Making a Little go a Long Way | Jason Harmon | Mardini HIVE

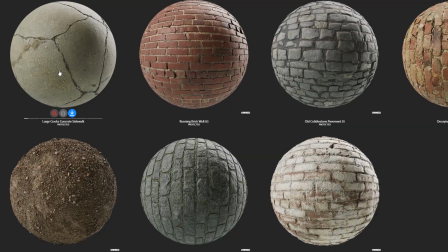16:33 I can also recommend using DMNK Tools,
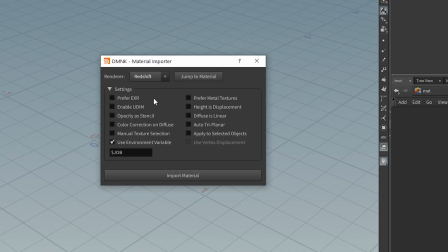16:36 which has a script for automating the process of making Redshift materials from texture inputs of the various channels.
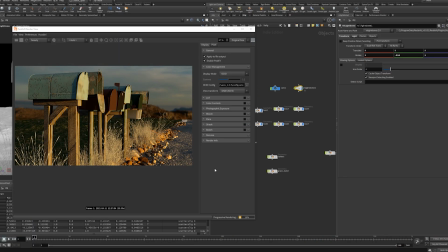16:45 Lastly, I'm going to talk about the lighting and rendering and using some Redshift post effects to add a little bit of compositing right inside of Houdini.
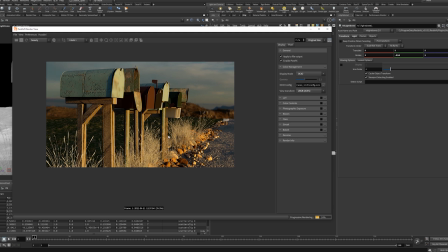16:53 What we see here is the raw render without any post effects applied.
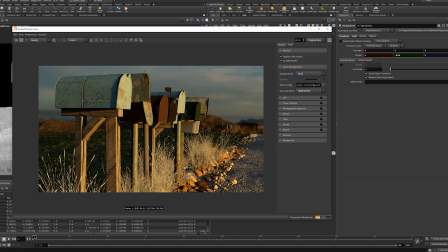16:58 And honestly, it's not looking that great. There are some nice things about it, but there are also a lot of problems as well. You can see pretty clearly where the ground meets the HDRI, and you can see that these textures on this front mailbox, they're really not looking very nice.
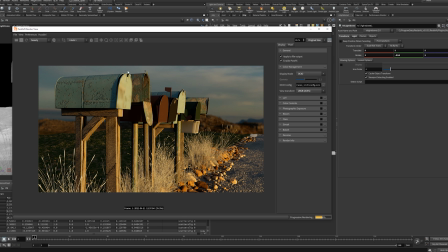17:17 There's also some bad UVs on the front that are stretching the texture. And again, I was moving very quickly with this, so once I got to this point, it was just a matter of trying to make what I had look as good as I could.
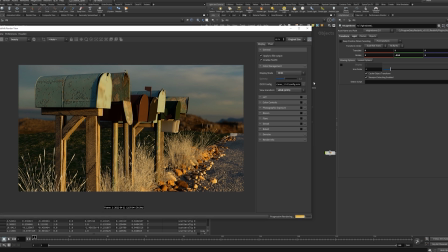17:31 I'm going to jump around a little bit, talk about the lighting next. The lighting was really simple.
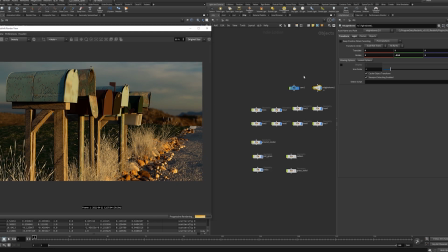17:36 It's all from one HDRI dome that I grabbed from HDRI Haven. I just went on their site and found a rural looking scene, and one that I felt like it sort of matched the tone that I wanted. I just tried to find a good angle to set the light at.
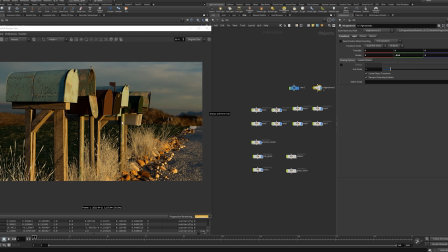17:54 I wanted the light to come from this direction, and that was basically it.
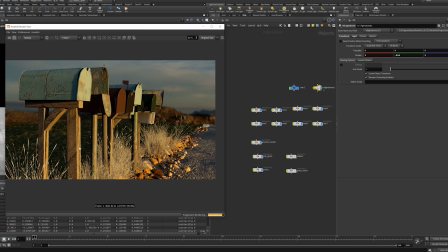17:59 I didn't want to overthink it. It's an outdoor scene. I didn't need multiple lights. There's only one sun in real life, so I thought an HDRI would work, and I didn't want to really stress out about the lighting. And again, I really didn't spend much time dialing it in other than just trying to find the best angle.
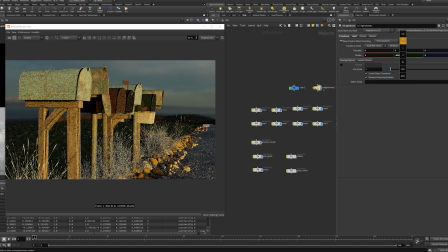18:18 Certain angles are going to work better than others with any HDRI, and what I was really interested in were the details on this plastic mailbox here. And when the light hits it almost straight on, you get some nice subsurface scattering from the plastic material.
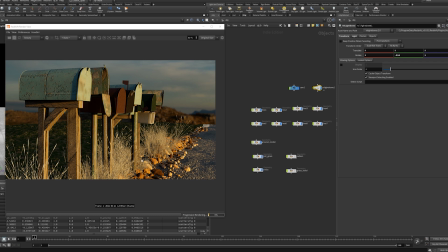18:33 So that's one of the things I wanted visible. And I also liked how the light played on the rocks down on that ridge. I also didn't want to draw any attention to the background where my terrain dropped off.
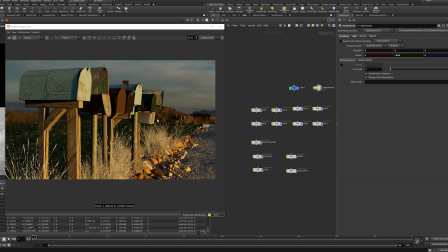18:45 I just didn't want that. And another sort of way to cover up some of these rough details in the scene was to use shallow depth of field.
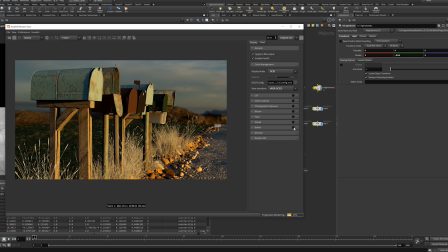18:54 I already knew that, and so when I turn that on, it really smooths out a lot of what's going on back in the distance, and it also obscures some of the bad texturing that I had on this front mailbox. It really helped out a lot. Other things I did was just to add a little bit of color correction.
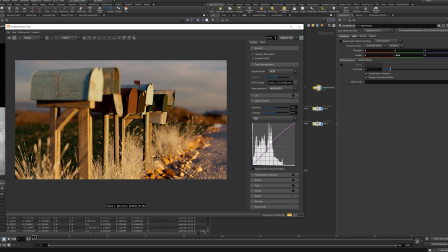19:14 I used the Redshift color controls and tweaked the curves. I added some reds, boosted the mids, just basic color correction like you would do in Photoshop or anywhere else. I also used photographic exposure. I didn't change many settings. I really just wanted to add a vignette to this.
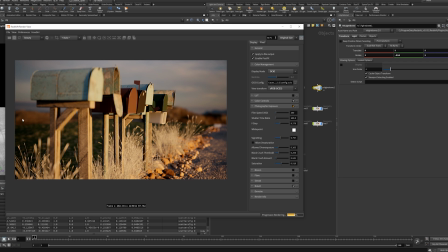19:32 And again, I wanted to draw as much attention as I could to these mailboxes and get as much attention away from the problems in the background as I could. And lastly, I added a little bit of bloom just to add some soft highlights to the front of the mailboxes.
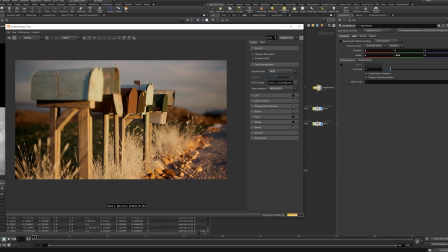19:51 Anywhere where the areas were brighter, wanted to add a little bit of soft highlights there. And that's really it. This is the image that I ended up posting. Despite all the issues it had, it was pretty well received. I ended up being happy with it as well. It wasn't an entry that I expected to be well received or win anything.
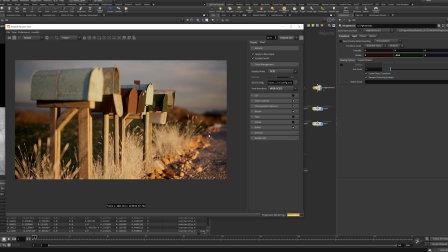20:09 I definitely didn't expect to be asked to talk about it, but here we are, and I hope this was helpful for anybody who's watching.
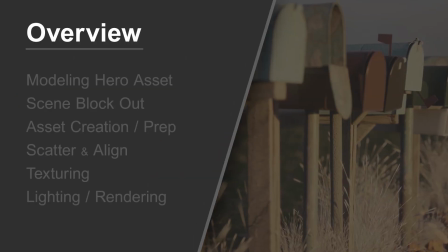20:18 So to recap,
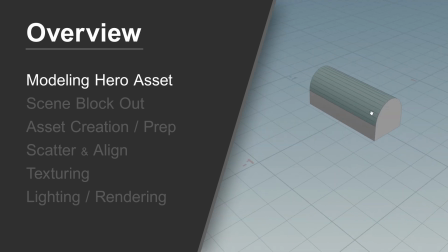20:20 I went over how to model the mailbox asset with the goal of duplicating it a lot of times and adding variation to each of those copies.
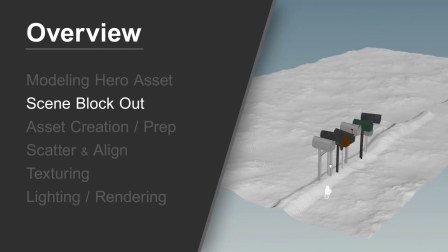20:28 I talked about the benefit of locking in a camera angle early and how that can help you focus your efforts on detail and help you work more efficiently.